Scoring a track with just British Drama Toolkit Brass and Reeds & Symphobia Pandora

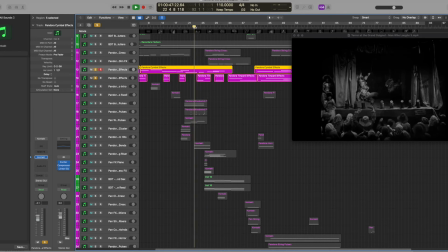25:34 We've got that, just doing a quick little thing here to illustrate the explosion, which
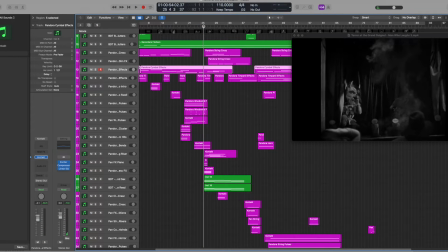25:43 then leads into the section where the female protagonist comes out.
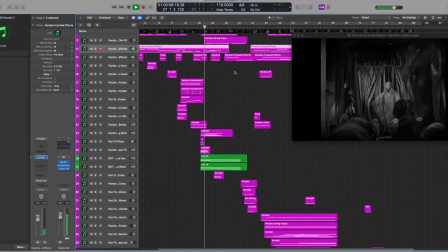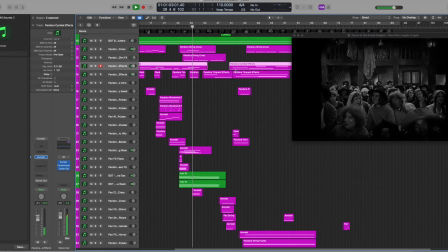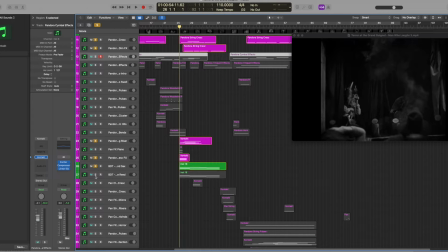26:01 For that we've got various different patches here that we're working with that we're layering up together.
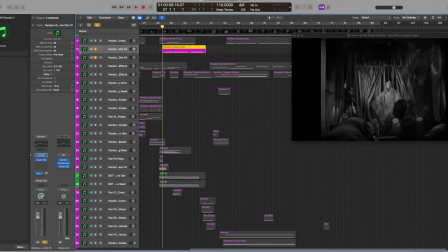26:08 Some of them you've already heard and some of them are new. This is a nice little patch here where it's doing this kind of thing.
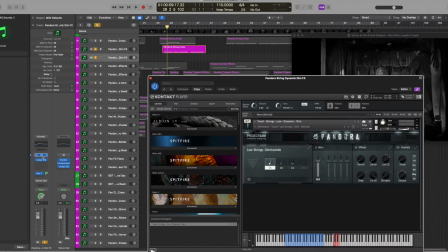26:18 That is another example of how kind of cool the Pandora library is because this is the original patch.
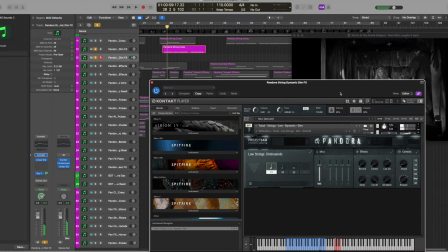so with this particular patch you can click on the triangle here and it takes you into the sound design area and if you click into the effects there's all these different ways that you can manipulate
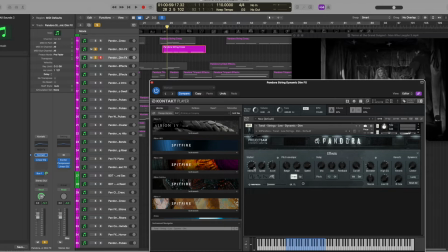26:42 it for example you can put a stutter on it and
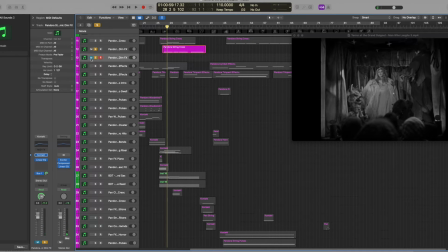27:01 that's what i decided to do here for this little section was to just give it a little just a little something there to add a a little synthesis,
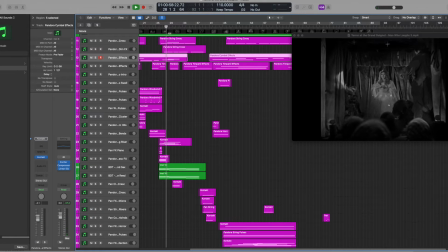27:11 maybe, to the sound.
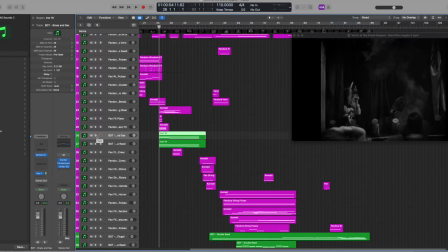27:18 And these Pandora swells and crescendos and all that, and bursts, are all
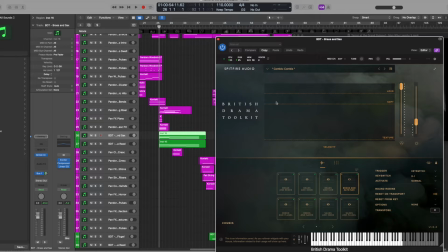27:24 joined again by the British Drama Toolkit. I'm using the brass and the alto sax, and I'm also using the double reed ensemble swell, and those two together sound like this.
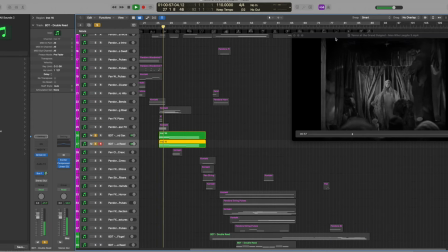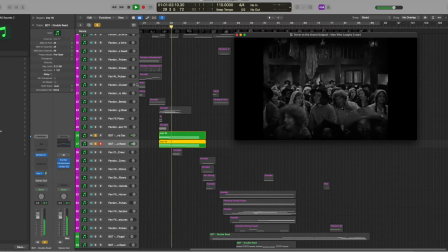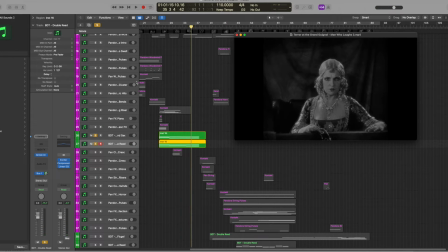28:00 I mean, I would swear that those were real instruments and not a keyboard if I were just listening to this.
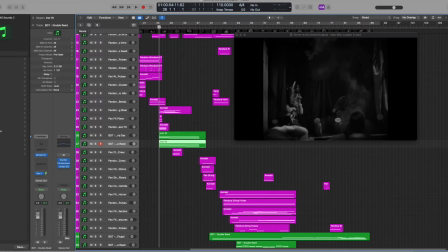28:09 And played together we've got, and played together we've got this great kind of build and then subtle downshift with everything.
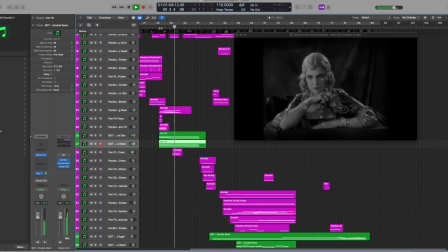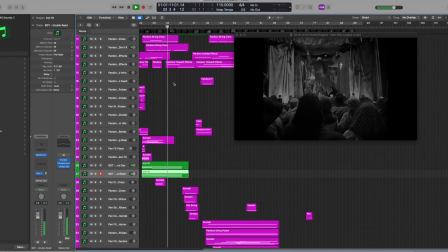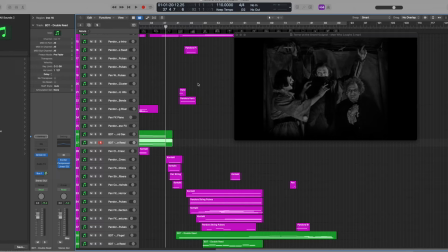28:45 Here we're heading into the second portion of the track where we get the big reveal of the title character, The Man Who Laughs. In this particular case, I wanted to, again, just kind of give the impression that The Man Who Laughs is a more sinister character and that he is exerting an influence over the audience.
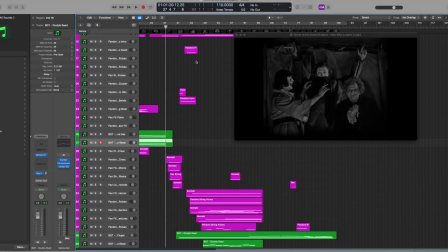29:03 So that's what you're going to see happening here.
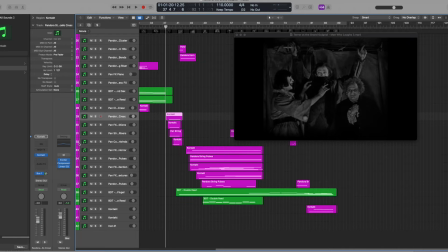29:07 And the way that I'm going to be creating this first section is going to be primarily through these Pandora effects right here. So let's give a listen.